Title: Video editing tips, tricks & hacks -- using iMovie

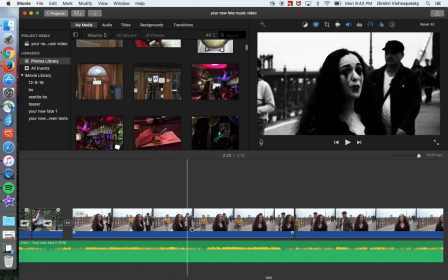(16:47)
This is the bridge scene. So I took this footage, cropped it up,
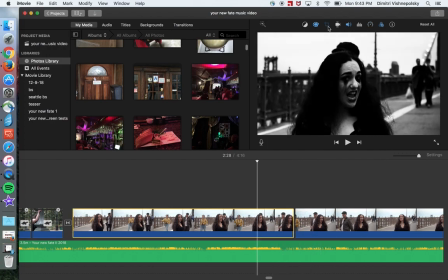(16:56)
and here I see crop to fill.
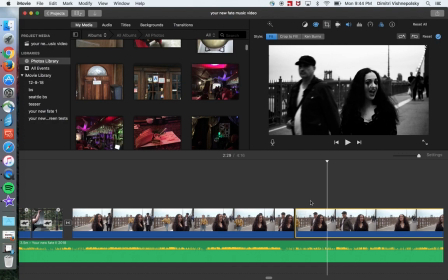(17:02)
Here it's just full frame. Here I get a little fade to black.
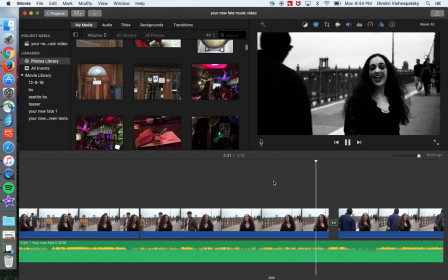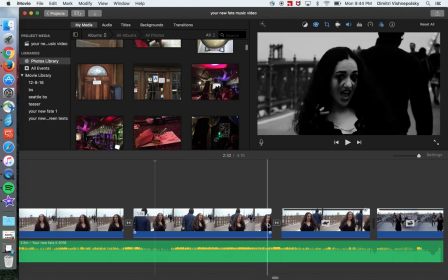(17:16)
Oh, and so when she says crazy, so I just split up this clip.
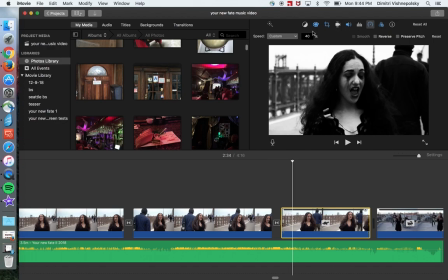(17:27)
I changed the speed here to slow speed, and I did a transition between them.
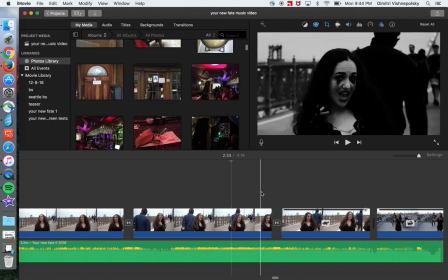(17:36)
So it looks like she's going crazy. See?
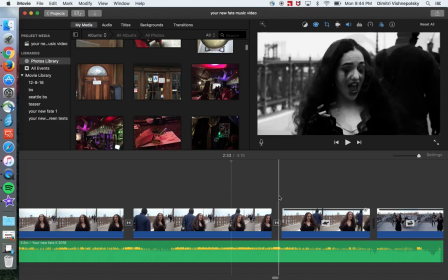(17:42)
It's kind of doubling effect.
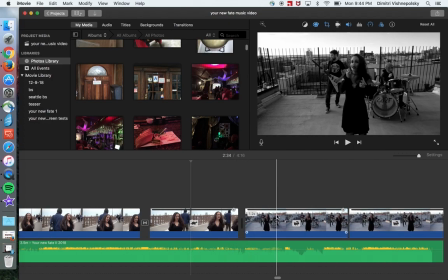(17:47)
And then a bunch of
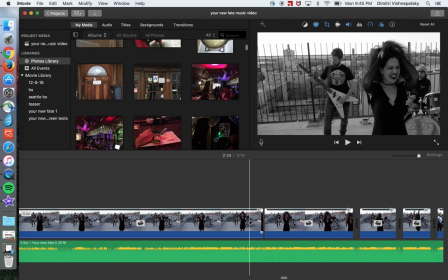(17:53)
random stuff, a bunch of taking of the footage and just reframing it, changing the exposure and the brightness.
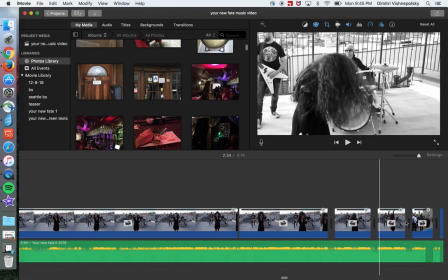(18:03)
Like here,
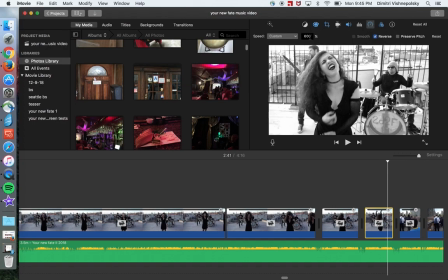(18:04)
I sped it up to 600%, made it brighter, so it's like, whoa, what is this?
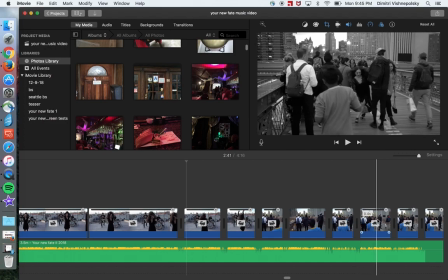(18:15)
And this is the scene on the bridge where she's bumping into people. So for extra effect, I made the contact
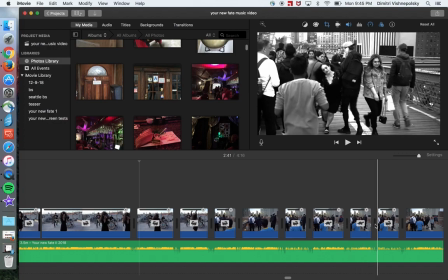(18:25)
scenes where she's like bumping into people. So I made it brighter, and I adjusted the frame.
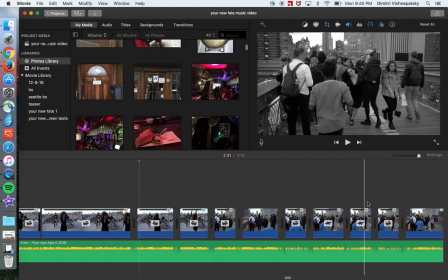(18:34)
So bam,
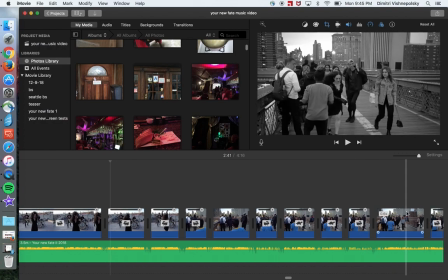(18:39)
and
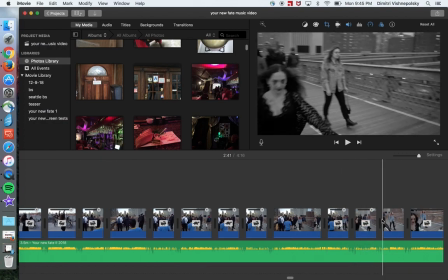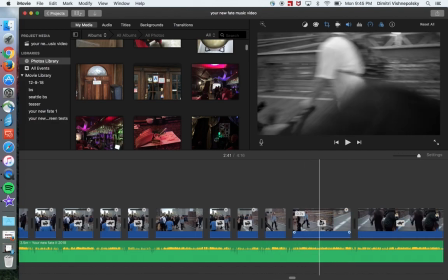(18:46)
I sped this part up,
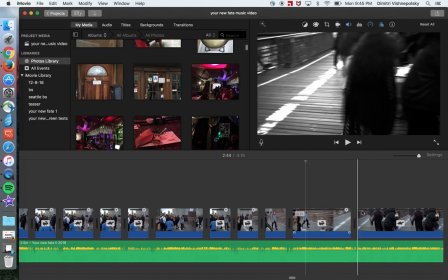(18:50)
and then I slowed it down.
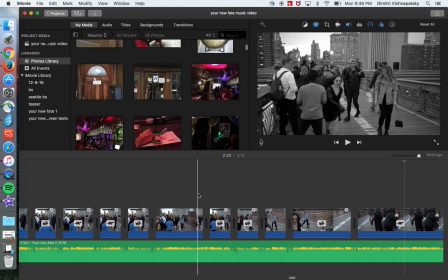(18:57)
So the point is that you can take your footage, chop it up into pieces, and change the playback speed, and it's going to look,
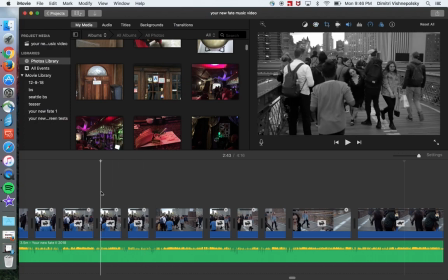(19:08)
as I found out, it's going to look very smooth. It's not going to look like you chopped it up into pieces.
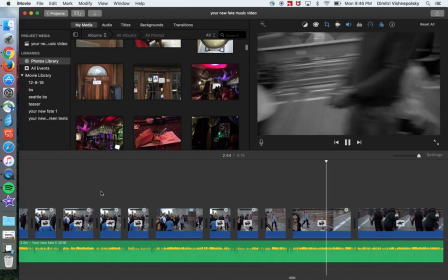(19:14)
See? All right.
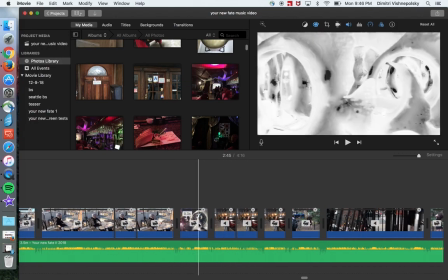(19:20)
So here's more fish with another filter.
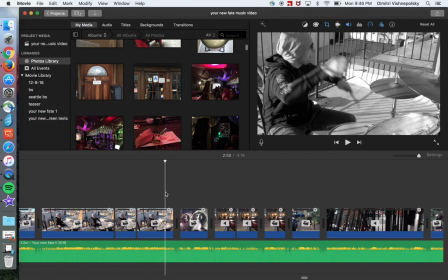(19:27)
See, nobody knows what the hell it is. It's like, what is that?
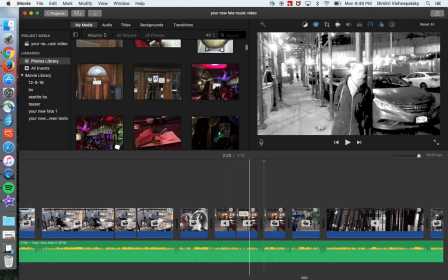(19:33)
Then a time lapse that I chopped up into pieces and changed the brightness. Some more random stuff.
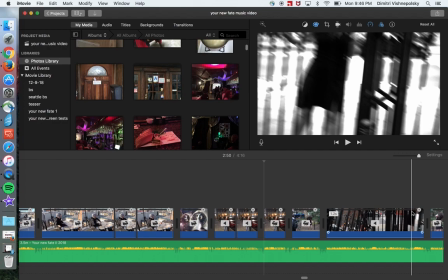(19:43)
Like she's going berserk.
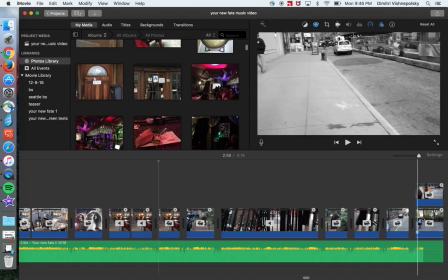(19:50)
Some more blurs.
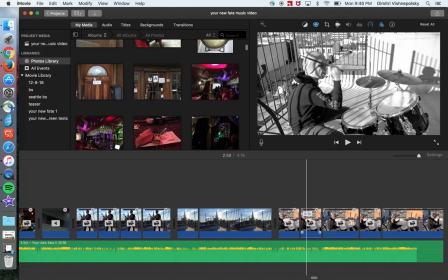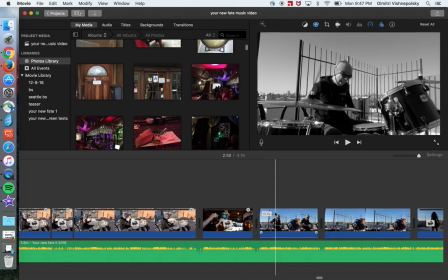(19:58)
here's the scene where the drummer disappears. So how we film this is we put the camera on the tripod, so he's playing, then he runs off the set, um, runs out of the frame and hits the drums with his drumsticks.
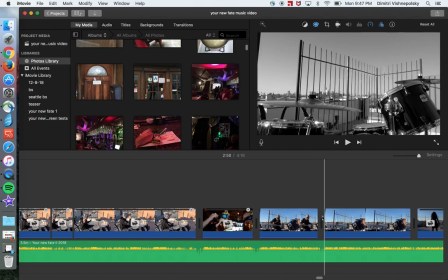(20:18)
Not the drums, the cymbals. So I found this position where the cymbals are aligned and then they start moving by themselves. So it's like he disappears.
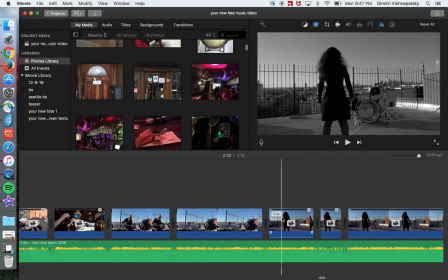(20:30)
And then there's a singer alone after she killed everybody, and it's like a lightning kind of effect. Same thing. Increasing brightness, adjusting the frame,
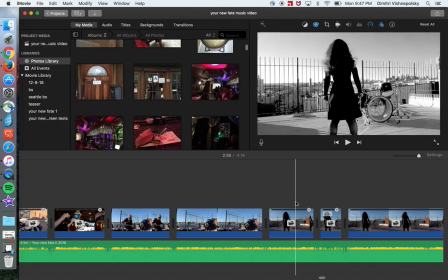(20:47)
and so could be perceived as lightning or maybe old film. Nobody knows.